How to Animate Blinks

Literally 5 minutes before the stream. Ooh. So take a screenshot of it. We're going to be going over some of those issues. We're going to kind of recreate them and just kind of go over them visually. And then we're going to go over and try to animate a proper blink and look at actual reference. So let's take a look here. Which button do I want to push?
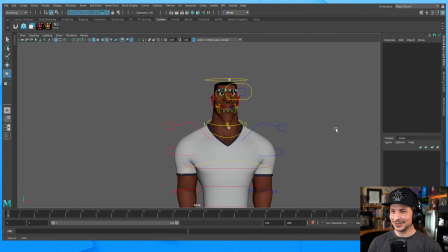(17:00)
That one. I'm looking at my desktop and totally blanked out. So we're going to be using the Darius rig for this.
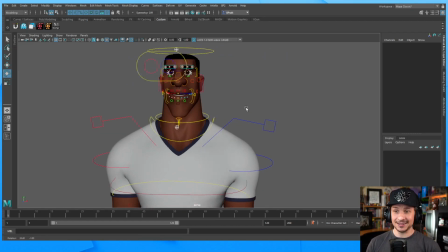(17:06)
This is also a good chance for me to do some testing on him. I've been doing some facial poses with him and I really enjoy working with him.
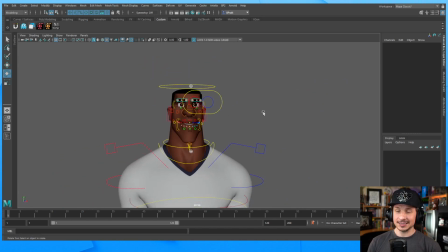(17:13)
He's really cool. This is the new AM rig for anyone who's curious.
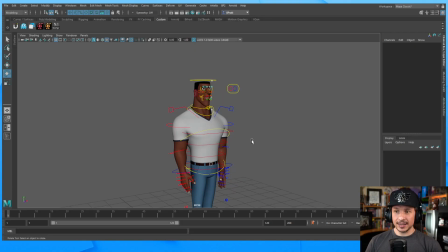(17:17)
So we're going to be taking a look at him, and I've created a quick
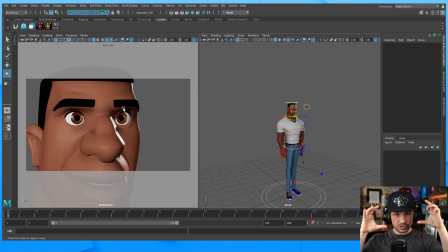(17:22)
little setup here where we've got this camera focused just on the eyes, so we can get a nice quick blink in here.
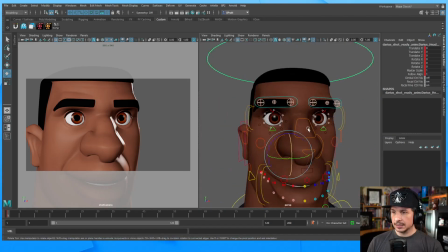(17:32)
Okay. So we're going to be animating. Let's do 2 basic blinks that kind of cover a lot of the issues that we saw before. So I'm just going to go, let's go frame 20.
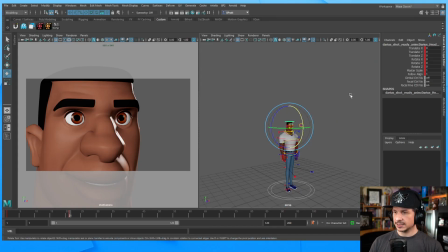(17:48)
We'll set a key on everything
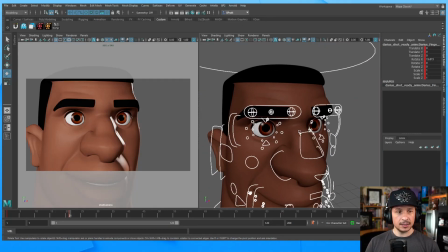(17:53)
and start animating the blink. Now, some common issues we had. Top eyelid does all the work. So we're just going to take the eyelids here and let's do a quick blink.
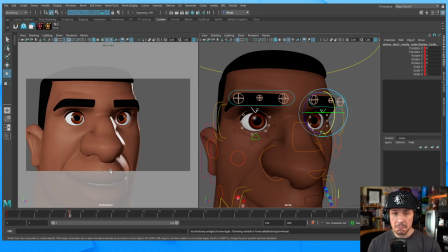(18:07)
And, well, what's the timing of a blink? Who knows? I didn't look at reference, so I'm just going to guess. Blinks are really fast. I'll do it in 3 frames. Boop. Closed. There we go. And you'll notice that the eye doesn't close quite right on this side.
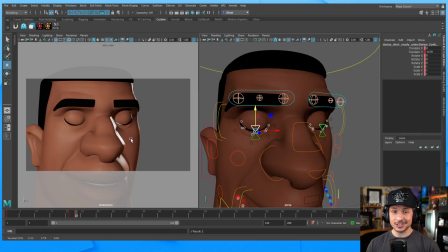(18:24)
Why? Because I didn't pose the eye. I'm just doing the default T-pose and hoping the blinks work. No, it's not going to work because the eyeball isn't, like, it's not posed correctly. It would be like trying to do a pose and keeping your character with the arms straight the whole time. It's not going to work.
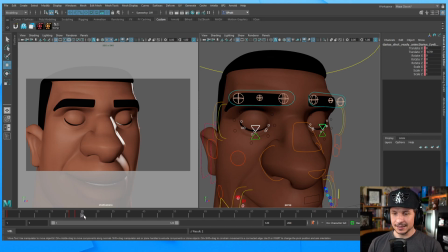(18:44)
So, blink, and then 3 frames because the timing must be even. I'm sure that's what a blink is. Let's open this back up. There we go.
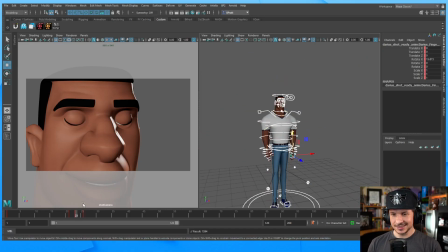(18:55)
Blink complete. I need to make that into like a sound bite. A random sound bite. And make sure my timing is right. I need to put that 1 frame ahead. There we go. 3 frames down, 3 frames up. So, how does this blink look?
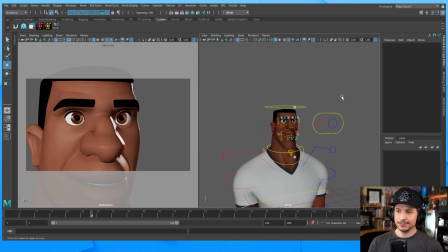(19:17)
Boop, boop. Now, that doesn't help that I'm in step mode,
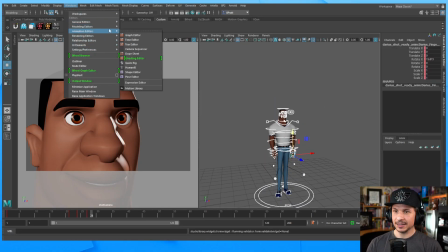(19:22)
so let me actually quickly open up my graph editor and switch my tangent types here.
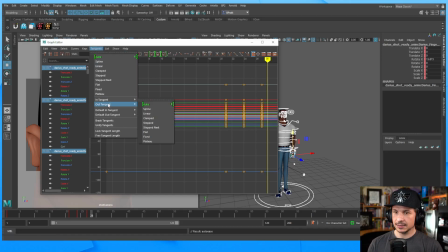(19:27)
Default tangent type, let's go auto ease, and then out tangent auto ease, and set this to auto.
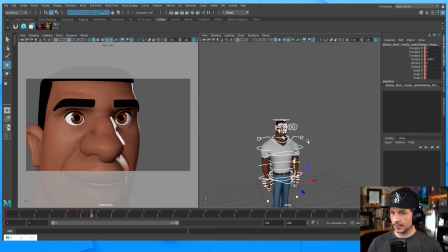(19:42)
Okay, so with that, there we go. We've got our blink. Done. Wowee. It's amazing. Polished my animation and good to go.
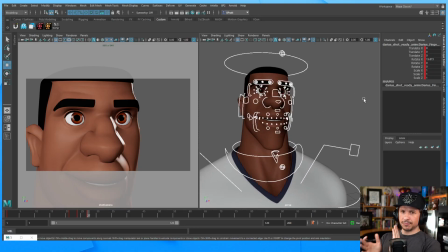(19:54)
No. So, common issues we're seeing. The eyes are completely in sync as they're going up and down. The timing is good in this case because they're starting to close at the same time, opening at the same time.
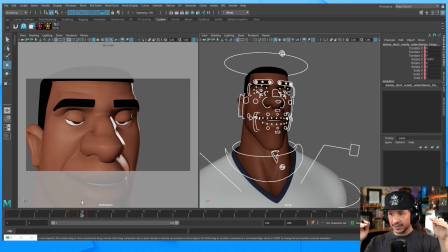(20:11)
That's good. But the spacing is perfectly symmetrical on both sides. That's not interesting. Other things. It's really just the top lid. There's no connection to the rest of the face at all. The bottom lid doesn't react. It's dead. This is a totally isolated motion.
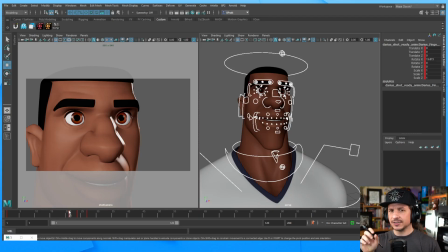(20:31)
Now, something like this could work in a cartoony shot, Hotel Transylvania, something like that, if you really want to exaggerate things.